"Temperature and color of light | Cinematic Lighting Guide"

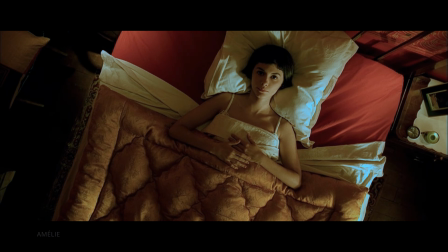(0:00)
What makes one scene feel warm and positive? Then, with the same actor and set, suddenly full of tension and seriousness.
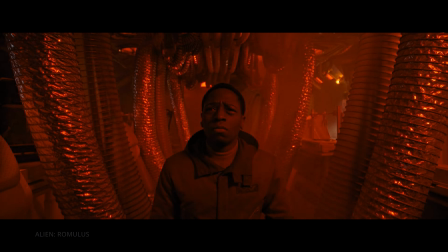(0:08)
And in the next one, it is completely filled with danger.
Slow motion action sequence.
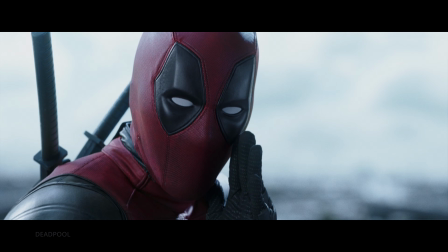(0:14) Nope, Does rhyme with pulverine. no. Damn it!
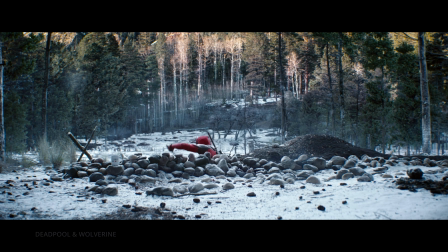(0:21) Son of a bitch!
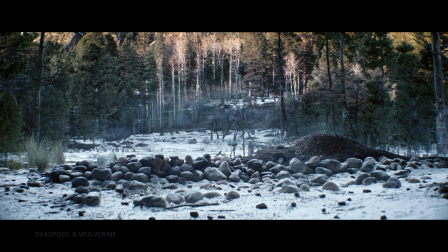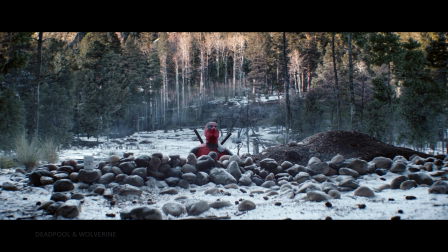(0:32) Motherfucker! My world is fucked! That was weird.
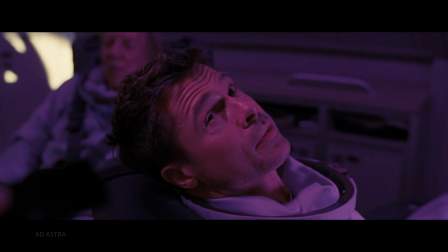(0:37)
Sure, this is true too, but the color and temperature of the light really matters.
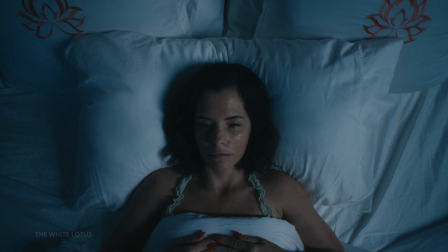(0:42)
It helps set the mood, time of day, and even emotional tone of a shot.
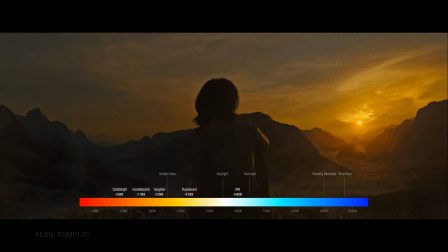(0:47)
Color temperature refers to the color of the light in a scene, measured in Kelvin.
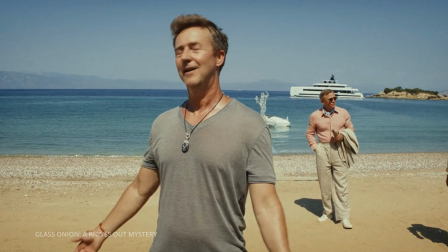(0:52)
Daylight is often rated at 5,600 Kelvin, and while that's generally true, but not quite.
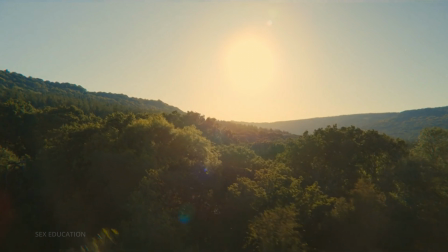(0:59)
In direct sunlight on a clear day, 5,600 Kelvin is a reliable average.
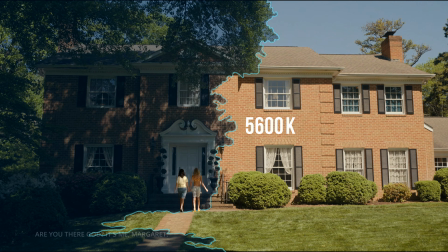(1:06)
However, if you move into shadow, the color temperature can shift significantly, often rising up to 9,500 Kelvin.
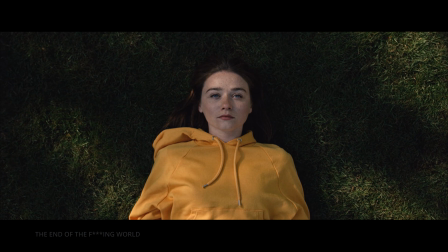(1:14)
That's because when you're in shadow, you're not lit by direct sunlight, but primarily by ambient light from the blue sky.
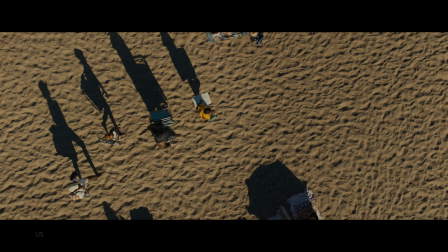(1:23)
Skylight has a much higher color temperature, which is why shadows often appear blue in photos or films.
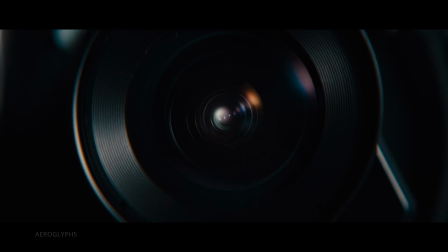(1:30)
Unlike the human eye, a camera doesn't naturally adapt to different lighting conditions.
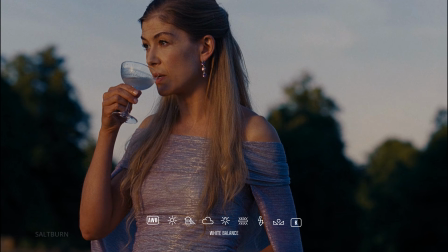(1:34)
To correctly capture these variations, the camera depends on a system called white balance. It's a camera setting that adjusts the reference point for the color white.
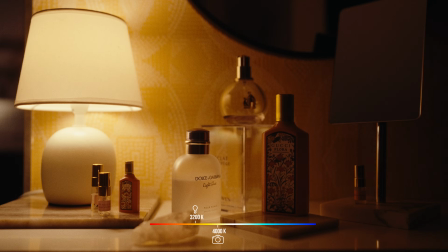(1:44)
For example, look at a scene lit by a 3,200 Kelvin lamp.
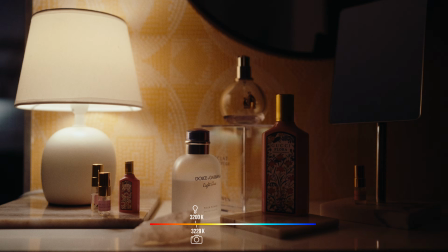(1:49)
If we set the camera's white balance to 3,200 Kelvin, the light will appear neutral or white on camera. But if we lower the white balance to 2,500 Kelvin, the same light will appear cooler, more blue.
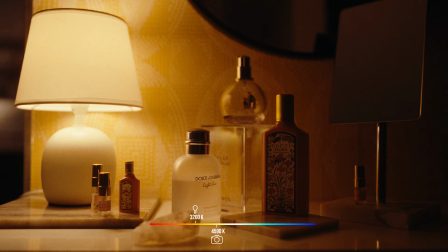(2:06)
Conversely, if we raise the white balance to 5,600 Kelvin, the light will appear warmer. Another way to manipulate the color temperature of a light source is by using technical filters, such as CTO and CTB gels.
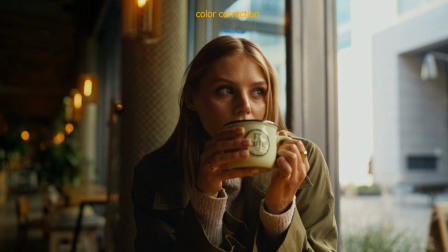(2:21)
Despite advances in digital color correction, gels remain essential tools on set.
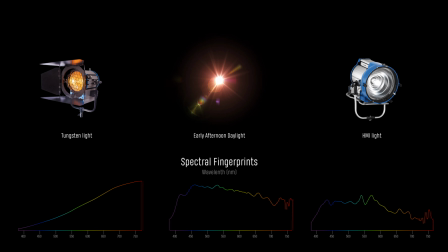(2:27)
And here's why. Tungsten and HMI lights emit a broad, full-spectrum light, very close to natural sunlight,
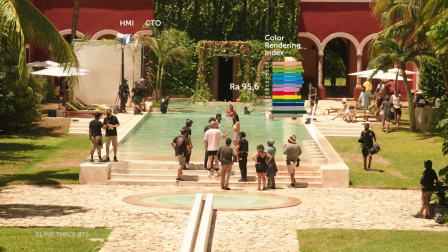(2:34)
which ensures accurate color reproduction, a key to achieving cinematic image quality.
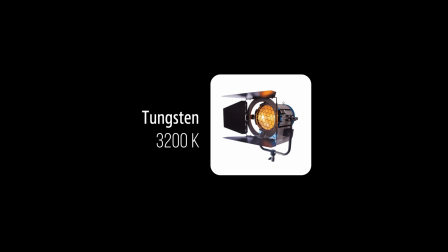(2:40)
However, their native color temperatures are fixed: 3,200 Kelvin for tungsten and 6,000 Kelvin for HMI light.
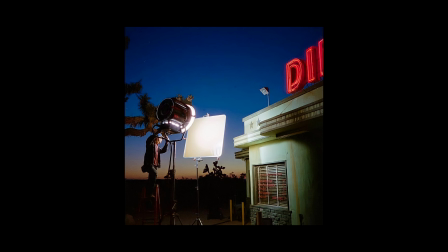(2:48)
To adapt these sources to different lighting conditions or creative needs, correction gels are used.
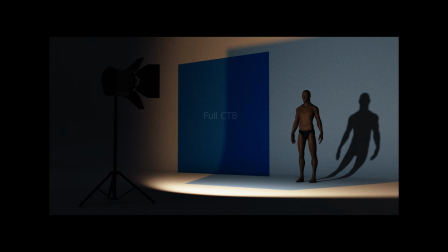(2:54)
For example, adding a full CTB gel to a tungsten light shifts its warm 3,200 Kelvin output to a cooler around 5,700 Kelvin, simulating daylight.
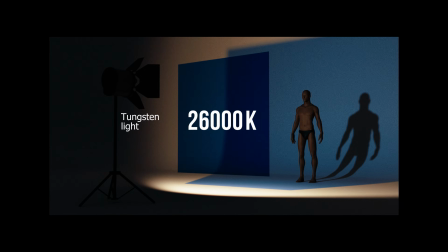(3:05)
Using double CTB pushes the color temperature even higher, creating an extremely cool, stylized look.
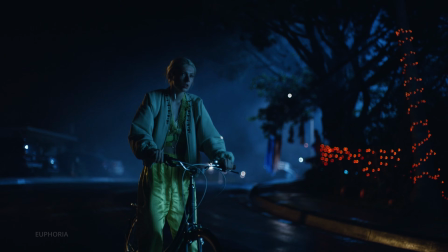(3:12)
These gels allow filmmakers to manipulate color temperature on set,
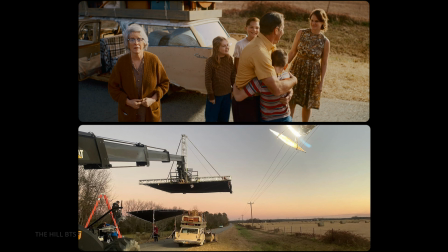(3:16)
matching mixed light sources, or achieving specific moods without compromising spectral quality.
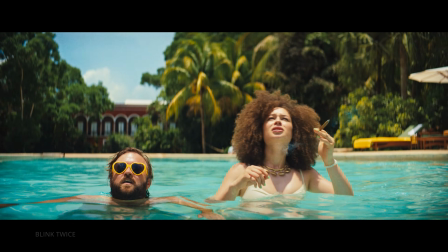(3:23)
HMI lamps produce exceptionally bright, daylight-balanced light with outstanding color accuracy,
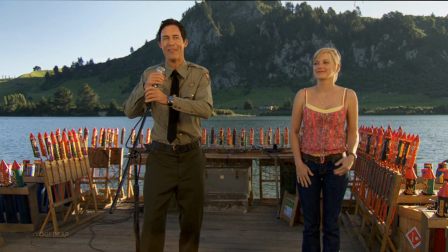(3:28)
making them a preferred choice for outdoor and large-scale productions.
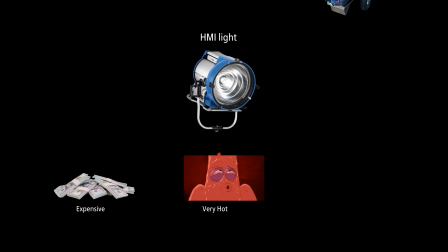(3:34)
However, their high cost, significant heat output, and reliance on bulky ballasts add both weight and complexity to the lighting setup.
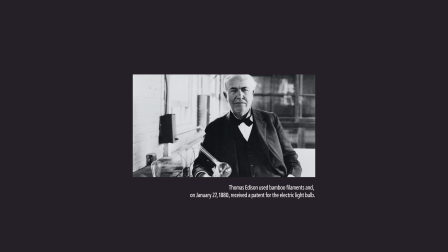(3:44)
Tungsten lights, the oldest tech in film lighting, emit warm
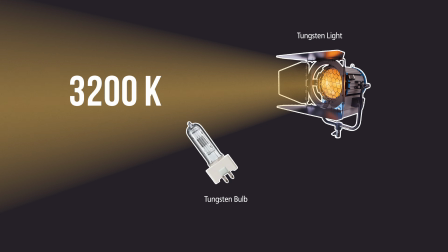(3:48)
3,200 Kelvin light by heating a filament, and get even warmer when dimmed.
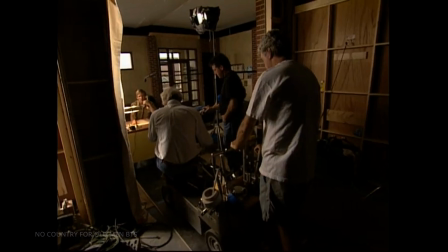(3:53)
Though power-hungry and hot, tungsten lights are nearly unbeatable when it comes to rendering skin tones,
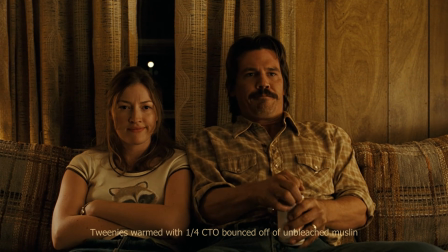(3:59)
thanks to their consistently warm, full-spectrum light source. LEDs are a modern, energy-efficient alternative.
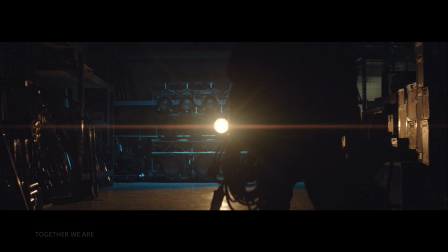(4:07)
While tungsten turns 90% of energy into heat, LEDs reverse that,
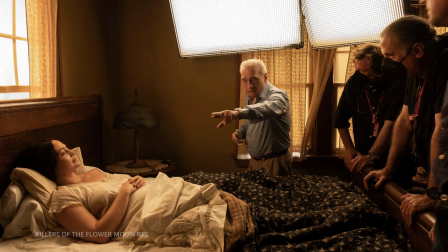(4:12)
delivering more light with less heat and power, an impressive lifespan of up to 50,000 hours.
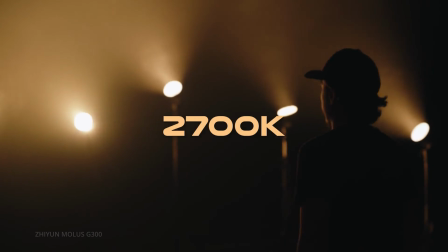(4:18)
Many bicolor LEDs can smoothly adjust between 2,700 Kelvin and 6,500 Kelvin,
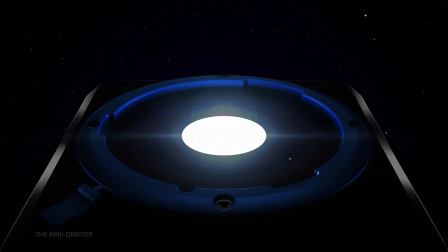(4:26)
while more advanced LED fixtures can cover a broader range,
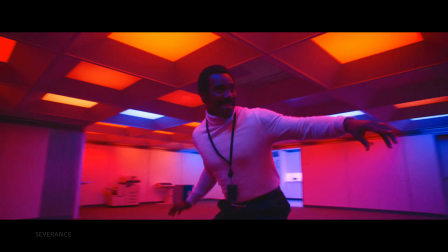(4:29)
sometimes even up to 20,000 Kelvin, or even RGB capable for creative lighting effects.
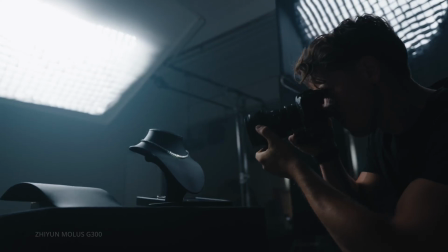(4:35)
Their lightweight and portable design makes them ideal for on-location shoots and smaller productions.
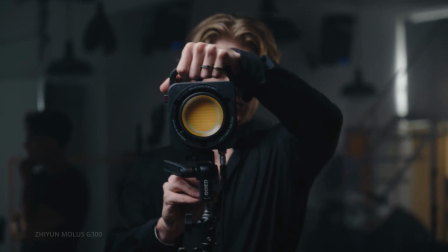(4:41)
Look at this little box Molis G300 from Zhiyun.
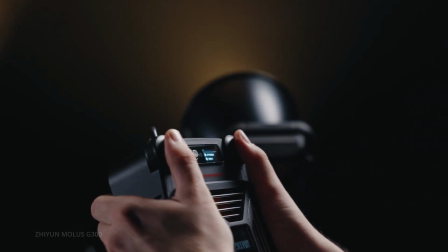(4:45)
It has 300-watt power bicolor LED and possibilities to boost up to 500 watt.
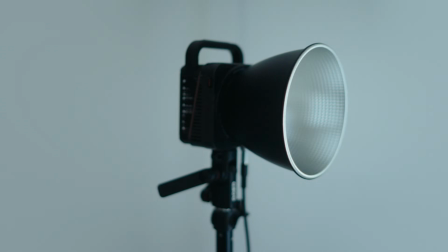(4:51)
Its look small even compare with traditional studio LED light with same specs.
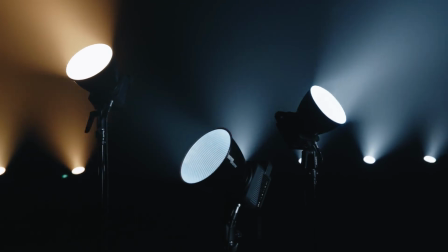(4:57)
Its tiny box produced 2300 lux in peak illuminance. It's insane.
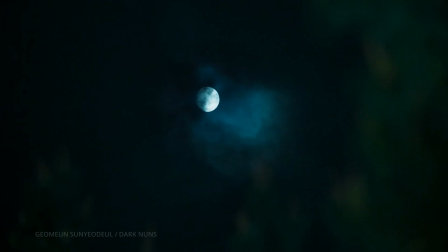(5:03)
Understanding color temperature helps us recreate natural light, or use it creatively by mixing warm and cool tones.
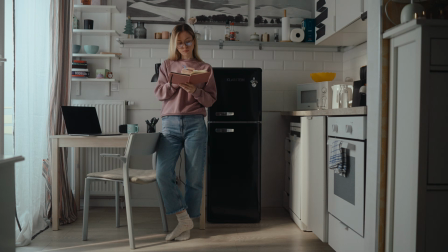(5:10)
Let's quickly break down these shots.
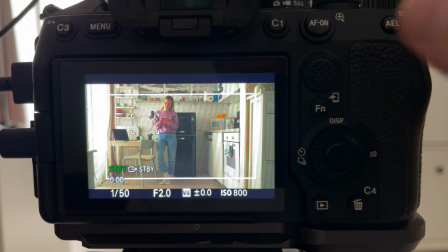(5:13)
To recreate a daylight feel at night, I start by setting my camera's white balance to 4000 Kelvin.
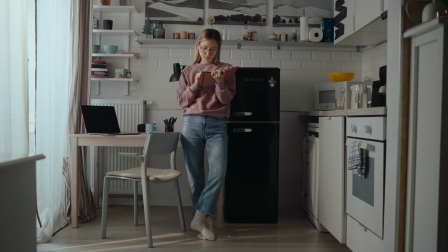(5:20)
That gives me a nice mix of warm and cool tones.
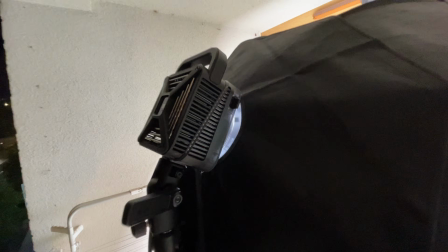(5:23)
For the main fill, I use a Molus G300 with a 120 centimeter octabox,
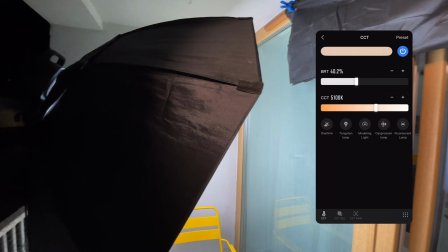(5:30)
set to 5100 Kelvin at 77% of power.
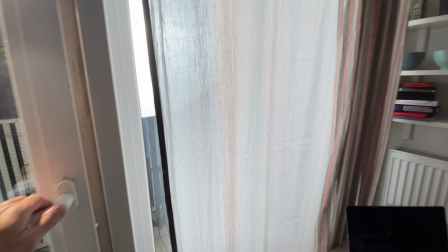(5:34)
I place it out on the balcony and shine it through the curtain to add a soft, diffused layer of light.
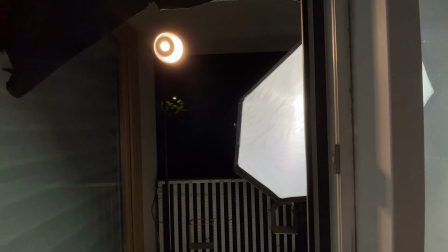(5:40)
Then I add a splash of harder light with a Molus B200 with a standard reflector, set to 3300 Kelvin at 40%.
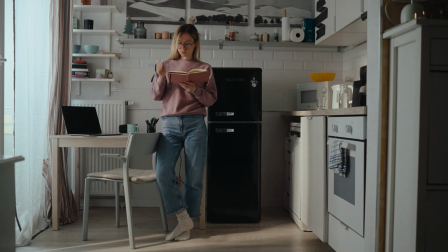(5:49)
It mimics direct sunlight coming through a clear window.
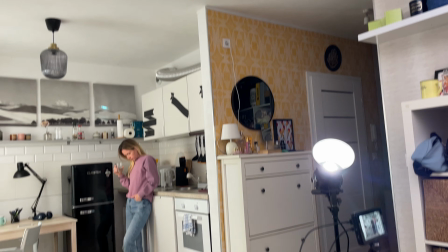(5:54)
Finally, to fill the room with some ambient bounce, I aim another Molus B200 with a reflector at the ceiling.
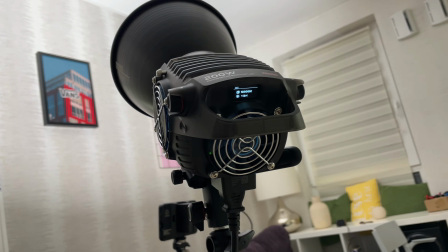(6:00)
I set it to 5800 Kelvin at 13% and place it inside the room to complete the look.
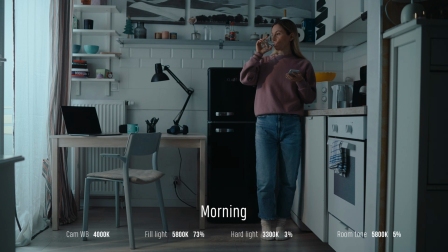(6:07)
And just look how the mood of the shot shifts with different lighting setups.
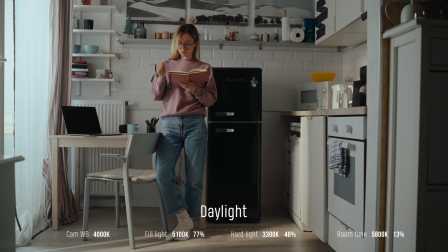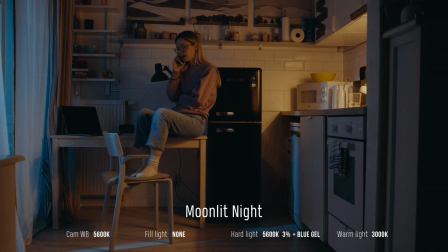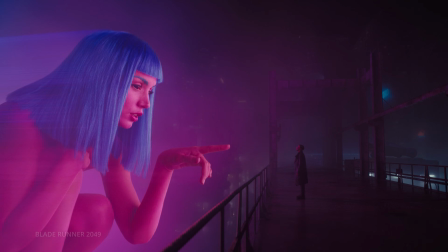(6:23)
To move beyond realism and craft a stylized or surreal world, color lighting is your best tool.
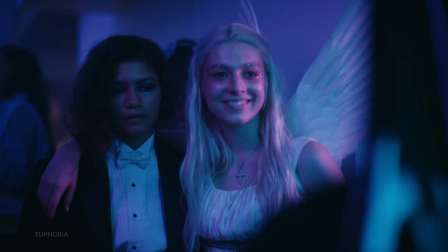(6:30)
It shapes the mood, builds atmosphere, and defines visual style like this, or even this.
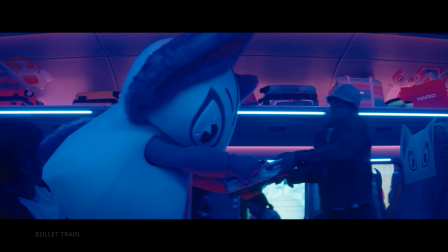(6:38) Sorry, buddy. Kill it!
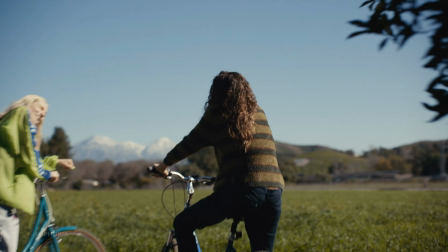(6:46)
Instead of only using natural light, filmmakers often turn to gels,
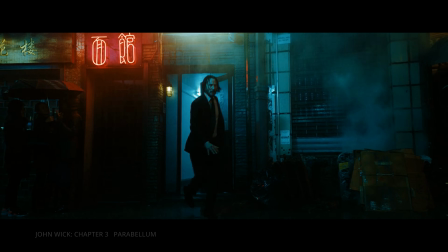(6:51)
RGB LEDs, and color grading to push the look and support the story.
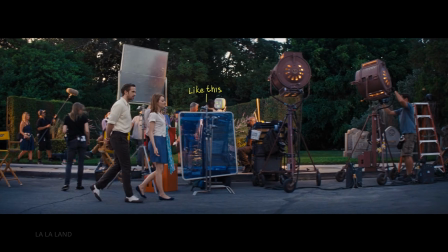(6:56)
And yes, color gels are still used today for one big reason: they preserve color accuracy.
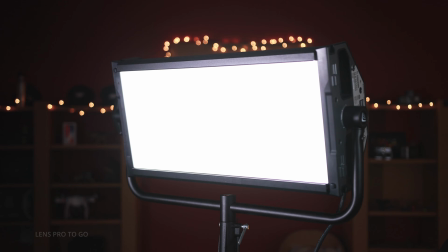(7:02)
Even high-end RGB lights have limits. Let's take a look.
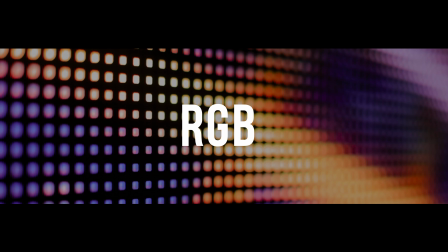(7:05)
The first shot looks very good because RGBWW technology includes additional warm white diodes.
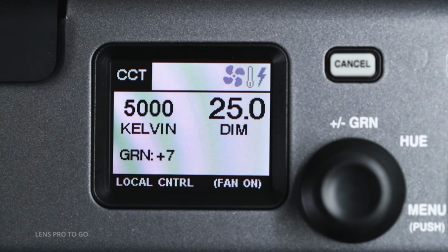(7:12)
And in CCT mode, this fixture produces a high color rendering index of around 99 CRI.
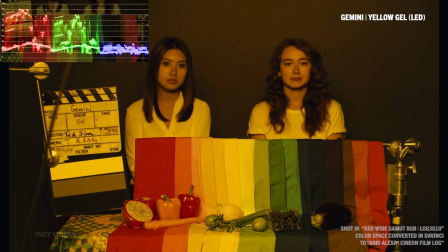(7:19)
If we put a yellow gel in front of the light, we still get good color quality with accurate color rendering.
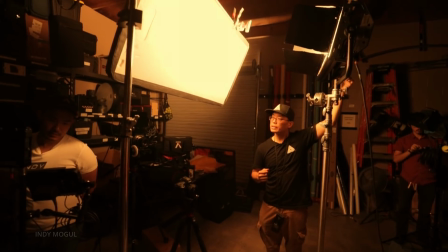(7:25)
But if we switch the same fixture to color mode and select a programmed yellow,
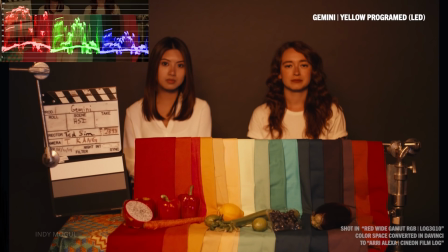(7:29)
the image changes significantly, and some colors lose their original hue.
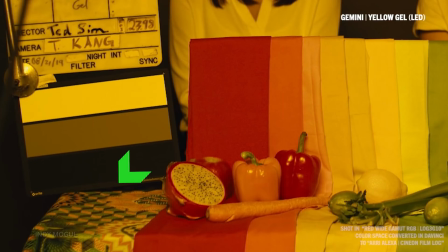(7:34)
This happens due to the limitations of RGB-based technology and how the camera perceives narrow-spectrum light.
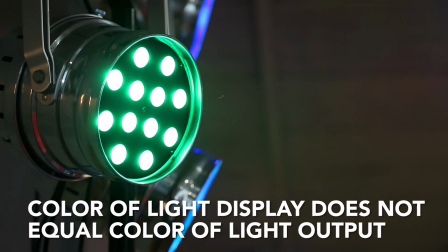(7:42)
Of course, colored light has its problems. It can add extra work in pre-production.
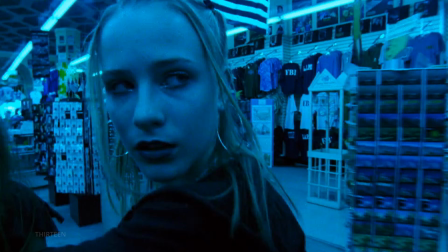(7:47)
It can distort skin tones, create strong color casts that are hard to correct, and sometimes cause hue shifts or unnatural saturation.
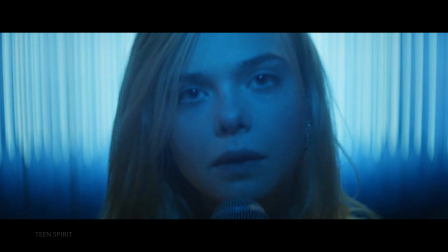(7:56)
But despite these drawbacks, color lighting can transform a scene and supports the story in ways that feel almost subconscious.
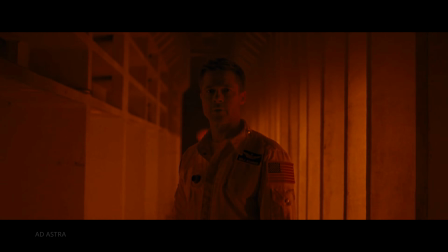(8:04)
Red creates tension, passion, danger, or urgency. It's often used in action, horror, or romantic scenes.